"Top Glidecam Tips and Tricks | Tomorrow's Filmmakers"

Today we're going to be talking about some awesome tips and tricks that you can do with your glide cam.
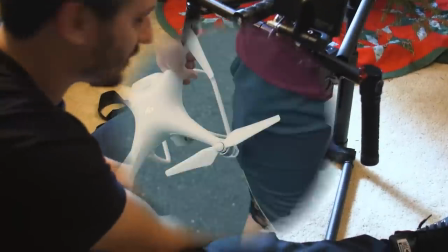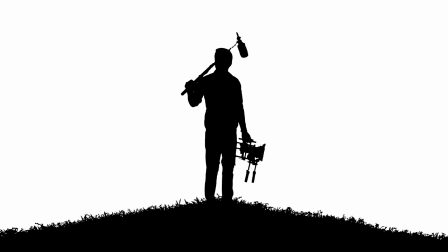Hey everybody, welcome to another episode of Tomorrow's Filmmakers.
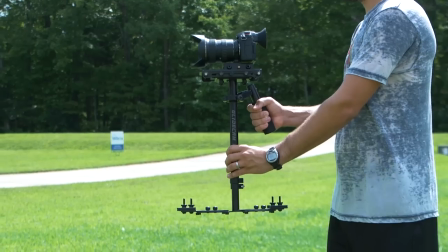0:18 My name is Justice McCraney, and now that you know how to balance your glide cam, how to operate your glide cam, and even the different types of shots that you can get with your glide cam, now I would like to share with you some practical tips and tricks that I have learned over the years that will not only make your footage smoother, but will also help you on the day of shooting. So, without further delay, let's jump right into it.
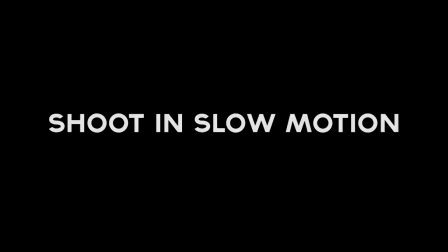0:38 Number one, shoot in slow motion.
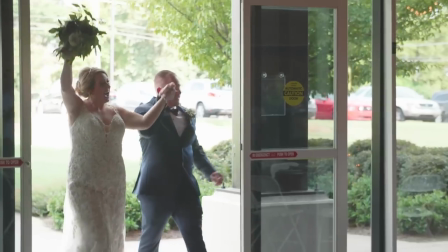0:42 If I am on a stabilizer, I am almost always shooting in 60 frames per second.
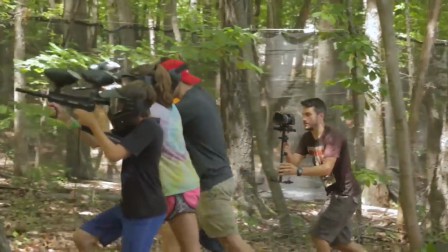0:48 And even if later I decide not to slow it down, you want to be able to have the ability to slow it down if needed rather than not be able to.
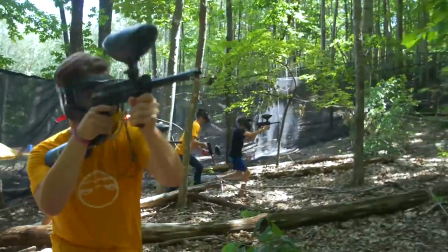0:55 So I'm always shooting in slow motion. And there's actually a few reasons why you would do this.
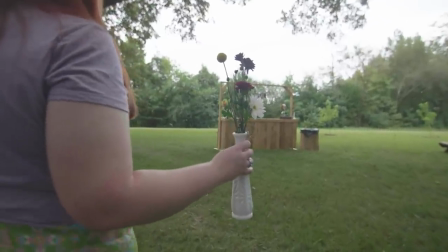1:01 And number one is that slowing down your footage actually makes it look smoother.
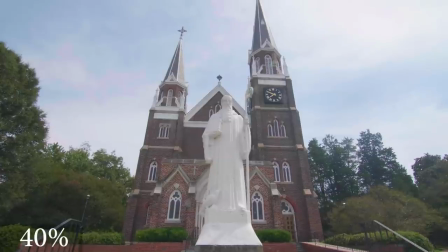1:06 For example, here is a shot that I slowed down to 40% of the original speed, and it actually looks pretty good.
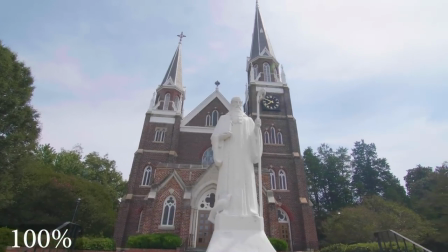1:13 Well, in reality, this is the original shot in full speed. You can definitely see a lot of the swaying and the jitteriness, and it just doesn't look that good. But when you slow a shot down, you don't really notice the swaying that can sometimes happen with a glidecam.
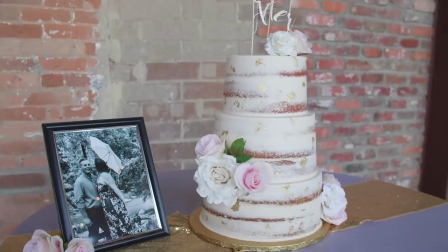1:28 So if you have some shaky glidecam footage, or maybe there's an obvious sway, slow it down and it will take that movement away.
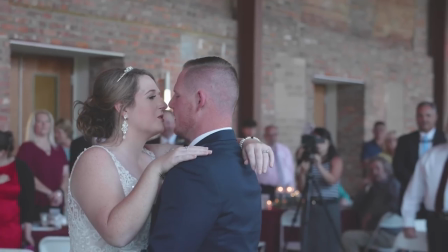1:35 And not only does it help with movement, it just looks better whenever you're on a Glidecam and everything is in slow motion.
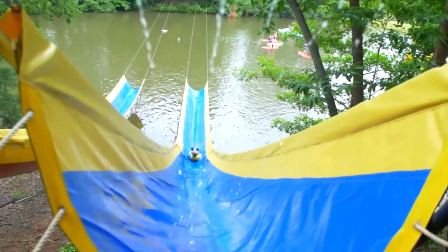1:42 It just looks so much more cinematic. So I shoot everything in 60 frames per second whenever I am on a Glidecam. Number two, Warp Stabilizer.
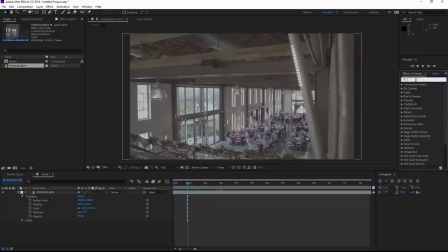1:52 Now if you're not familiar with Warp Stabilizer, it's basically an effect in After Effects that you can put on your footage that digitally stabilizes your footage. Because some of the best Glidecam operators out there in the business right now have admitted that sometimes they add a little bit of Warp Stabilizer on it. Because even if your stabilizer is completely balanced and you're walking perfectly,
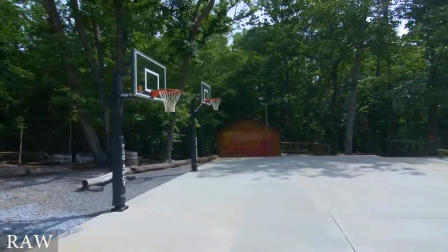2:14 sometimes things just happen and there's a little bit of sway or a little bit of jitteriness or a sharp movement and there's nothing you can do about it. Even though you did everything perfect on the day of shooting, you look at your footage and oh man there's a little bit of movement in it.
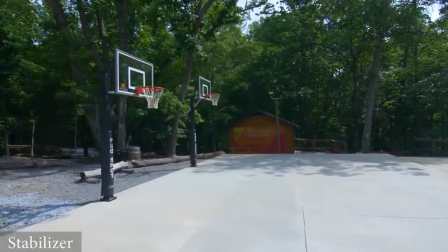2:28 So there's nothing wrong with adding a little bit of digital stabilization and taking that completely out.
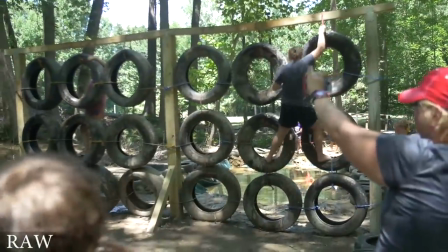2:34 Now since warp stabilizer is completely digital if you add too much of it you can really
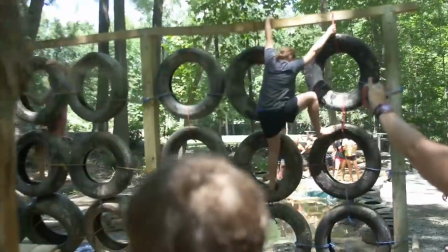2:39 start to see this warping banding kind of effect and it looks awful and very obvious.
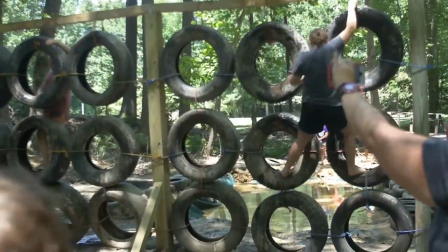2:44 So when using it you want to use as little of it as possible to make the shot look smoother.
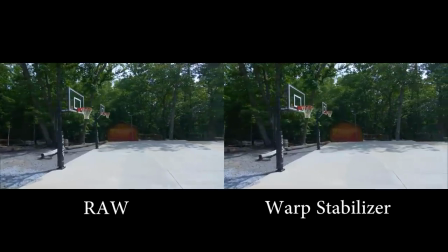2:50 You don't want to add a bunch to it you just want to add enough to where it takes out that swaying or that jitteriness but doesn't do it too much or else it'll be very obvious. So shoot in slow motion and if necessary use warp stabilizer. Tip number three is zooming in. Another effect that I have found very cool is to add a digital zoom to some of your glide cam shots and
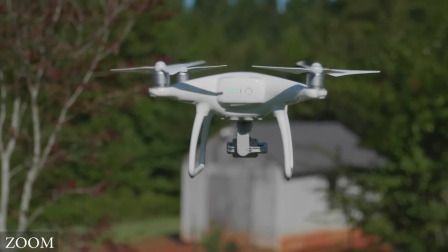3:13 this basically means that you keyframe your image to scale up a little bit during the duration of your shot.
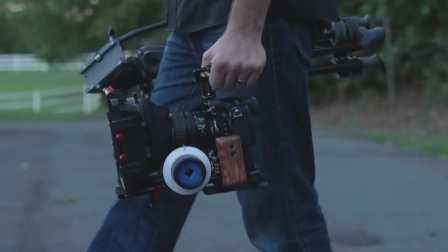3:19 Now again you don't want to do this too much you just want to make it very subtle to where there's a slight push in to the image.
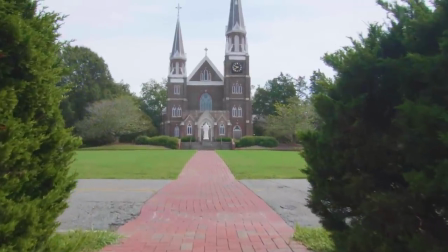3:26 Now I have found this doesn't really work if you're walking towards something or moving away from something,
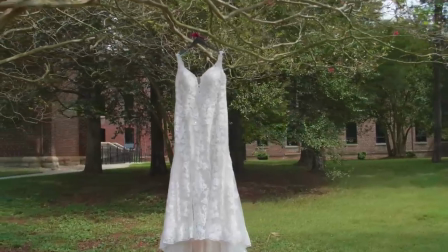3:32 but it works very well if you're doing a side-to-side glidecam shot.
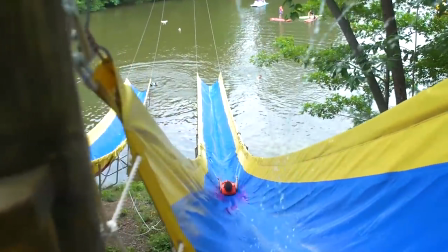3:36 So if you're moving from one side to another side, and you're focusing on an object, to add a little bit of zoom to the shot where you're focusing on that object.
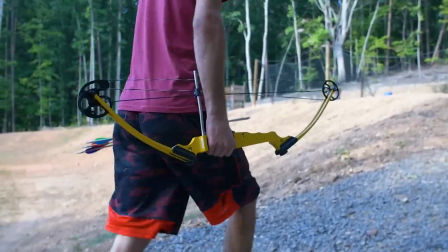3:45 And then all of a sudden it looks like it's a dolly shot where there's like six people manning this camera.
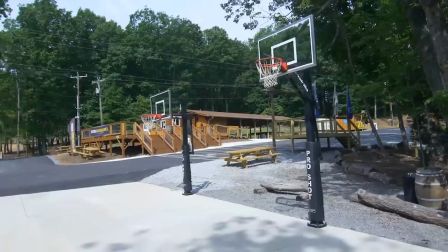3:49 One's moving in, one's zooming in, and one's zooming out, and it looks so much more cinematic and boosts the production quality of your image.